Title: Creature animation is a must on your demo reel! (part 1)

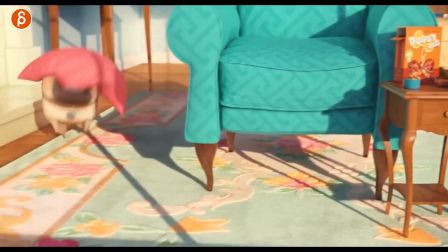Now, when you go to The Secret Life of Pets, you have creatures that move like creatures but they are cartoony but they still have a lot of the creature behavior the locomotion just the way they behave and move is still fairly close to creatures versus Zootopia is where all the creatures are on
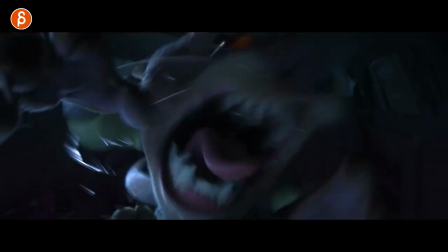their back legs and they move and behave more like humans and they might switch back to a potential animal state in the back and forth but that is that kind of movie what I like that's kind of the hybrid is Ratatouille which I love just generally it's a great movie but the creature aspect is so good just because you go through actual creature behavior where the rats they move on four legs and they move and you can see
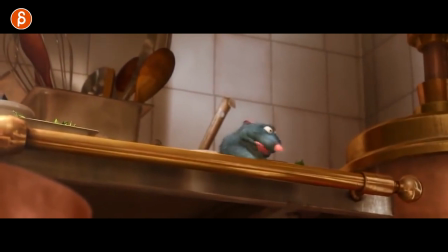that person the animator has studied rap behavior locomotion everything but then when it comes to the acting part they can go back on their back legs and
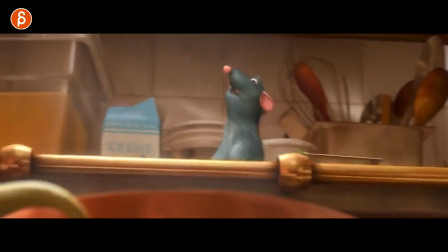then they behave like humans and for you as you study this and as you do you know shoot reference at least you can shoot yourself you can film yourself and you can act something out and it works for your acting shot so you don't have to be on all fours and kind of pretend that doesn't quite always work so it's a nice mixture of i can study real footage and behavior and the locomotion all that good stuff but then also go back and forth between actual acting that I can shoot and film and visually is also really interesting because you go back and forth between those two states. So there's a wide range of how a creature can be portrayed in the movie. Super cartoony, super stylized, super real, something in between in terms of behavior and how they move and how they act. And for you as an animator, there's a lot of choices you can pick from. Again, that makes it very exciting to animate creatures.
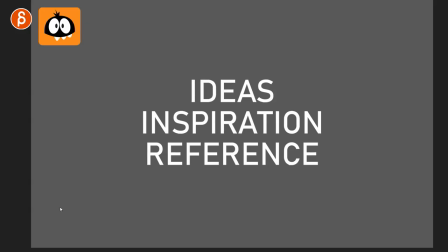Now, how do you approach animating creatures? So for that, I want to talk about ideas, inspiration, and reference as it says here. Because a lot of Sometimes in class, when you bring up mutual anime creatures, people think of,
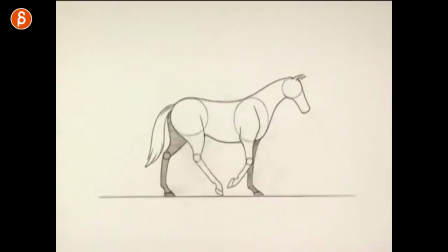let's do a cycle of a horse, like a gallop or just a walk, and it's going to be based on footage, and you're going to rotoscope it, and it's going to be super boring to do, which it can be. But that's not what I'm talking about. I would still approach creature as in a character with the personality, the certain behavior, it can be stylized. There's just a different way to think about how you would animate creatures, so it's not the general cycle aspect of there's no personality behind this. and it's also as an animator maybe not super interesting to animate and to to learn and to practice for that i give you this example here i love
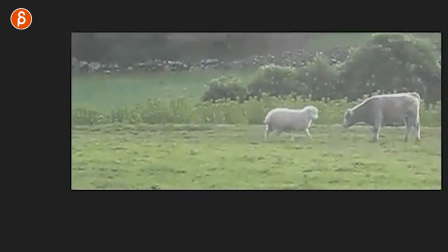this just because there are many things happening in this you can see here you have immediately the contrast of a big creature and a small creature that's
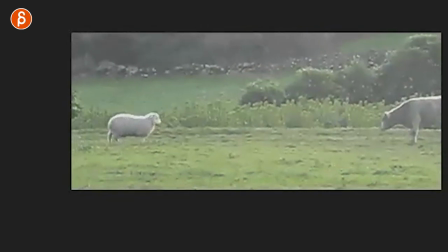visually already interesting then you have the very very long anticipation of the small creatures you don't quite know what's going to happen is it going to
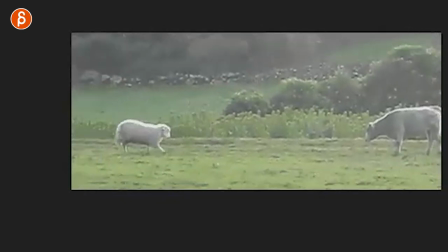be an attack what is going on here then you have the technical aspect that's very complicated of a backwards walk to a stop to a reverse
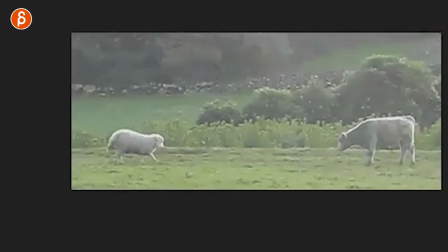direction to a somewhat run to a stop and contact all of that is very complicated and on top of that at the very end you have the connection with the heads so in a way you got the static cow part where it's not much to animate and it's there for the sheep to kind of you know interact with to a certain degree the sheep itself again it's just you look at locomotion you might have studied how they walk you found something where they walk backwards but now you combine all of this it's not just i'm animating a sheep walking or walking backwards or running now it's i'm going to use this for entertainment value where you set up a scene the anticipation is huge as an audience you know what's going to happen
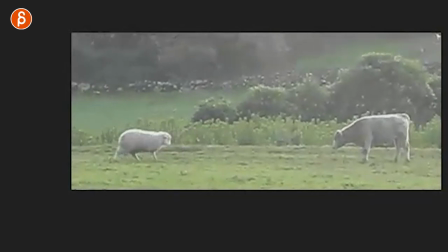you got the sheep walking backwards stop and you think this is going to be a fight but then look at how long the heads connect runs forward and then beep and it's cute because you just hold this for just longer than a contact or a hit it's just and what does that mean is the cow tired of fighting are they friends and they just this is like a way of loving each other it's like what is going on and to me that already even though it's purely locomotion away mechanics you can combine it and you can put elements together into a more entertaining shot that's not just a cycle that has something where you are looking and you're interested you wonder what is going to happen same with this you can look at it's a bit of a longer
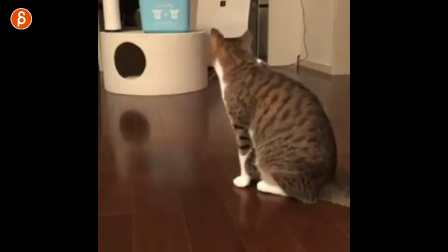shot but you can see the cat there's movement then you have this coming in okay that's interesting and then you
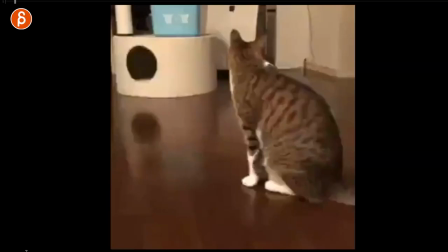have this what so let's look at this so let's pretend this is what you've chosen you are looking at a cat so all right you have movement of the ear there's a head turn it's a little bit of a shift it's really not that much but i think this is cool just because